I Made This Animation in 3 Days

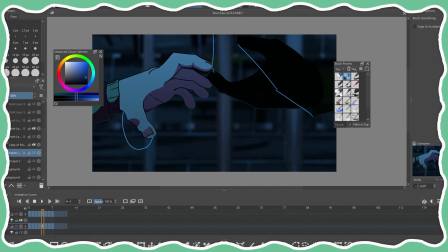24:38 Same lighting effects I added in Conceal Paint. I used like the lines and all that, you can see here, for the bounce light and the highlights. I thought I'd add like a red gradient here because, well, this character is an antagonist, and like red is kind of like a danger sort of color, you know.
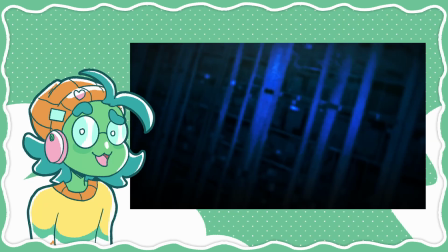24:54 But yeah, that's kind of my process of how I animated this animation meme. It was pretty complex, there was different softwares involved.
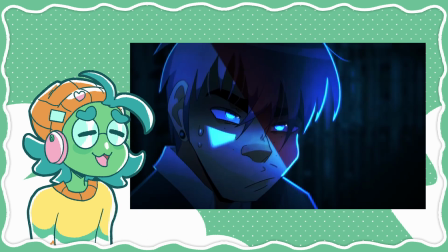25:01 And it was fun basically putting what I've learned over the past couple of years animating into practice here.
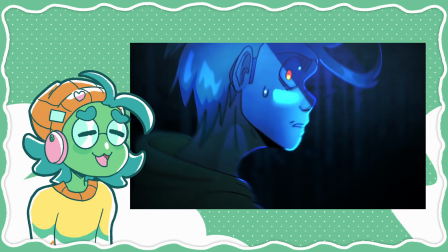25:07 It was great, I enjoyed myself. I really miss making animation memes about my characters, and I'm happy I get to do it again every now and then.
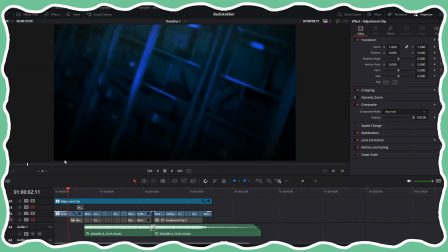25:13 It's fun. And after I finished every shot, I kind of just imported it all in DaVinci Resolve, matched it to the music, and all that,
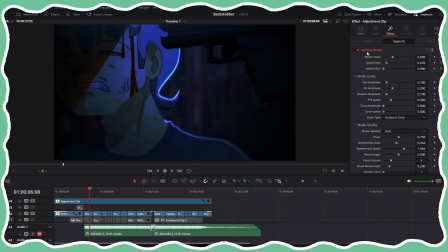25:20 and added some minor effects, kind of just like, I added some fast noise for some texture.
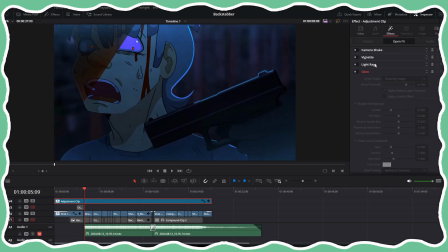25:26 I added a little bit of a vignette, just to make it a little darker. I added a camera shake as well, so I play this, the camera will shake, you see there, pretty cool.
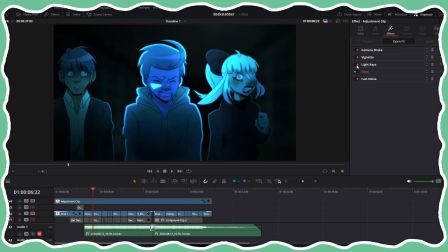25:37 Like adding light rays, you can see here how it really makes things pop. That's how I make my animations very glowy, and I also add a glow effect.
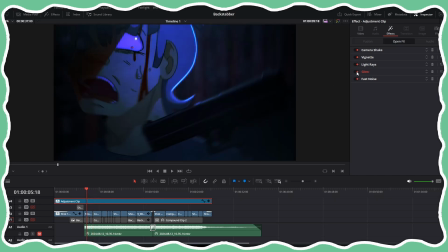25:43 I don't normally add a glow effect, but I thought I'd do it this time. Yeah, it looks pretty cool, I like it.
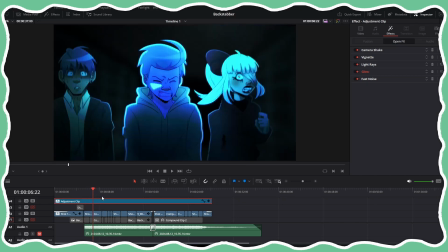25:48 And then for some of these shots, like, I'll turn off the adjustment clip because it slows my computer down a bit.
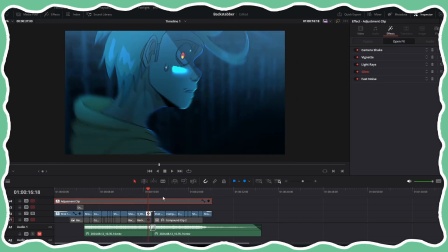25:56 So you can see here how I've added this like radial blur. I did this for all the things here, all the shots. I added a radial blur, I adjusted the position and the strength. I kind of keyframed the strength here to get this like blurring in and out effect, and I made it stylized.
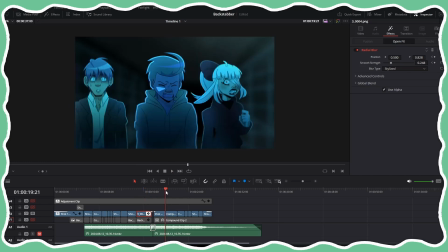26:10 I just like how it looks, and yeah, it's very simple. There's nothing really too special to the editing here.
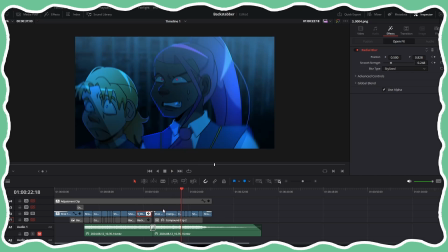26:16 I just kind of put everything in there, just add a couple of effects, nothing too fancy really, just a couple little effects. I mean, they help. They bring my animations from this to this, which is pretty neat. I quite like it. And I hope maybe sharing some of the behind the scenes of how I brought this all together was somewhat helpful for your own creative endeavors, I guess. Or just inspiring to see, you know, or just interesting, I guess. I mean, we all have our own different ways of doing things, and this is how I kind of did things for this animation meme.
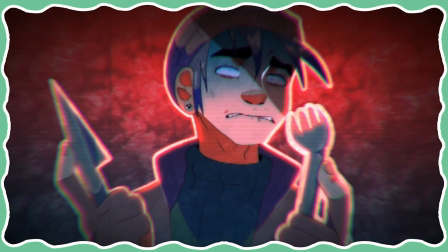26:53 It's fun, compared to my previous animation memes I made, like, my characters at least, which are like ages and ages ago.
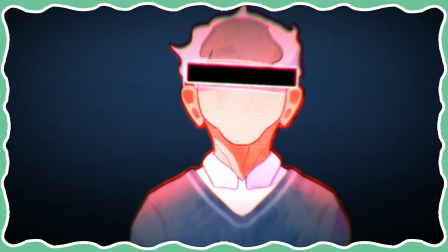27:01 You know, I really just only used Krita back then, but now I use, well, Krita and DaVinci Resolve, but now I use Clip Studio Paint, as it really helps with like the line art especially,
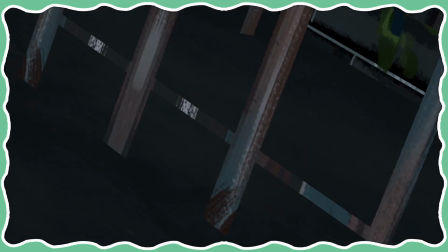27:12 makes it a lot cleaner and crisper and really nice. I use Blender for some background shots, or even just some rigging shots like in the hand scene here. I made this entire project in like 3 days of work. 3 full days of work. It took me from like morning, well, I'd say from like 10 o'clock in the morning to like midnight. I'll be working on this all day, so yeah, it takes a very long time. Well, it took me a little bit longer than I thought it would, honestly, but hey, it was fun. I enjoyed it. It was really fun. It was a fun project.